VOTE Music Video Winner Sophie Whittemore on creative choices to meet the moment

Hey there, my name is Sophie Whittemore. I'm the filmmaker who created the music video Vogue, and I was hoping that we could talk through some of the stylistic choices and how this music video came to be.
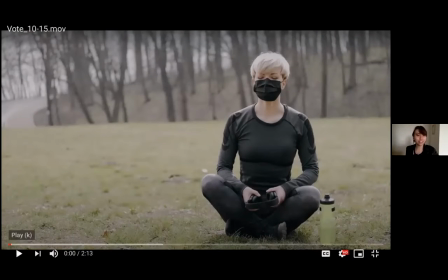[0:11]
It's starting now.
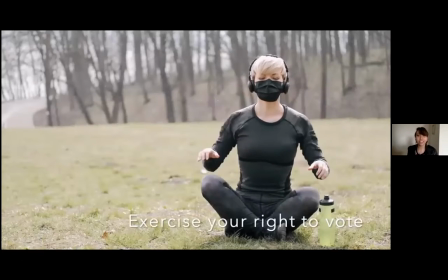[0:15]
So originally I wanted to start with the shot because I know personally I wanted to kind of like draw in the viewer like,
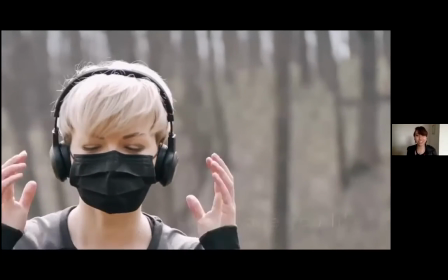[0:22]
oh now we're going to be starting the song now.
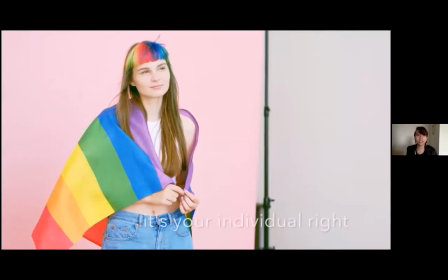[0:25]
So the original song was written by Alan Nichols and Steinatz, and the prompt was to either
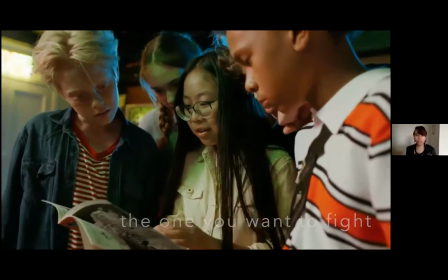[0:33]
record over the original's music or to remaster it and to just kind of like have your own take on it.
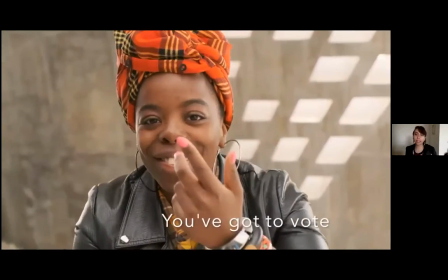[0:41]
So what I ended up doing was taking a soundtrack off of the YouTube Music Audio Library,
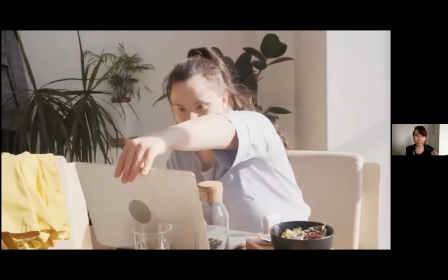[0:47]
slowing it down to have more of an intimate beat because I did want it to kind of draw the viewer in again kind of like you can dance with this music video you can be a part
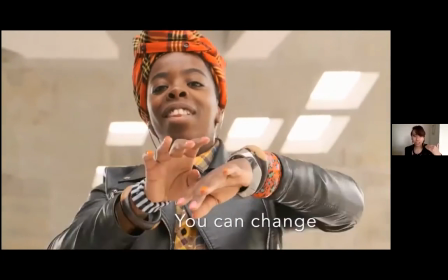[0:56]
of it as well. And overlaid a vocal track over it using the original lyrics,
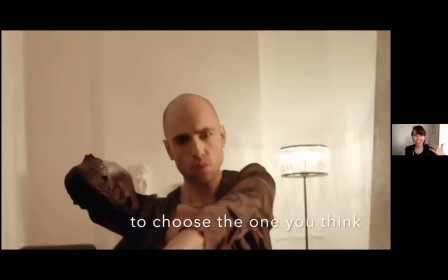[1:02]
again by Alan Nicholson of Stineheads, and slowing that track down as well.
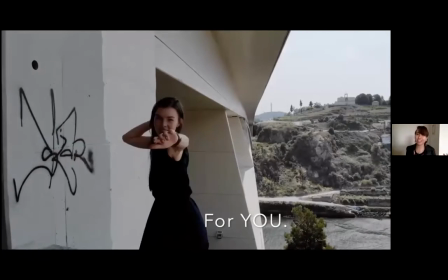[1:07]
So it feels almost kind of like a slow dance, I'd say.
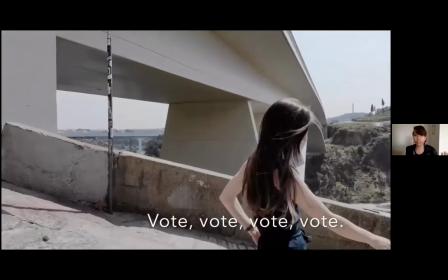[1:10]
And in the video itself, using footage from amazing like Pexel video artists, including Rodney Productions, Kelly Lacey,
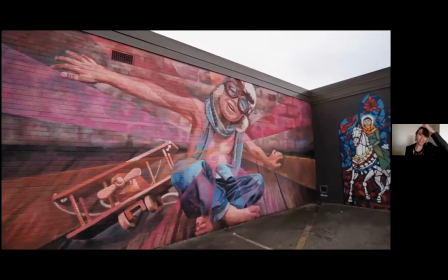[1:19]
and other amazing artists credited at the end of the video we or i brought in some video and
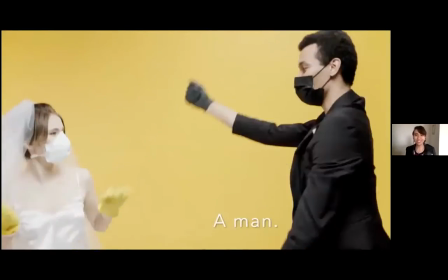[1:27]
footage of couples dancing so um just kind of having fun kind of smiling and i know specifically
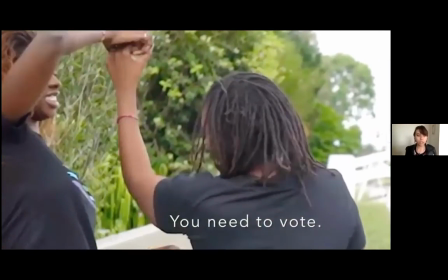[1:34]
in this time period as a young young voter there's a lot of anxiety in the world today when it comes to being in the midst of a pandemic
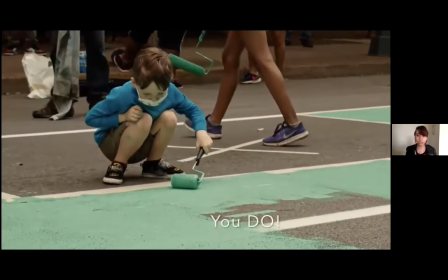[1:42]
when it comes to feeling like your voice isn't heard that you as a person aren't heard that people are fighting against systemic racism right now
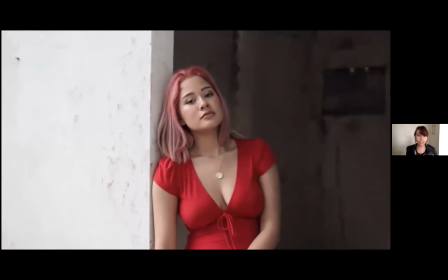[1:51]
that people are fighting against climate change essentially and everything that impacts people on a daily basis leads people to feel like they aren't
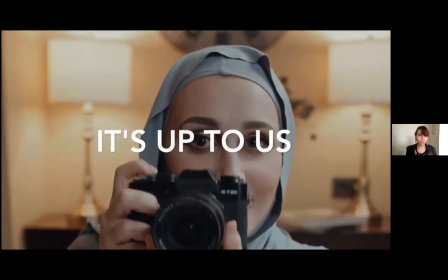[2:00]
necessarily it's up to us a part of the process anymore and
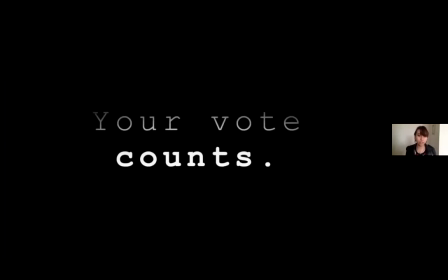[2:04]
so i was hoping to create a music video that brought people in again with that kind of like intimate slower beat in a slow dance that made people feel like you are a part of this process and that even after voting even after the election, positive change is not going to stop. That your vote counts, you matter.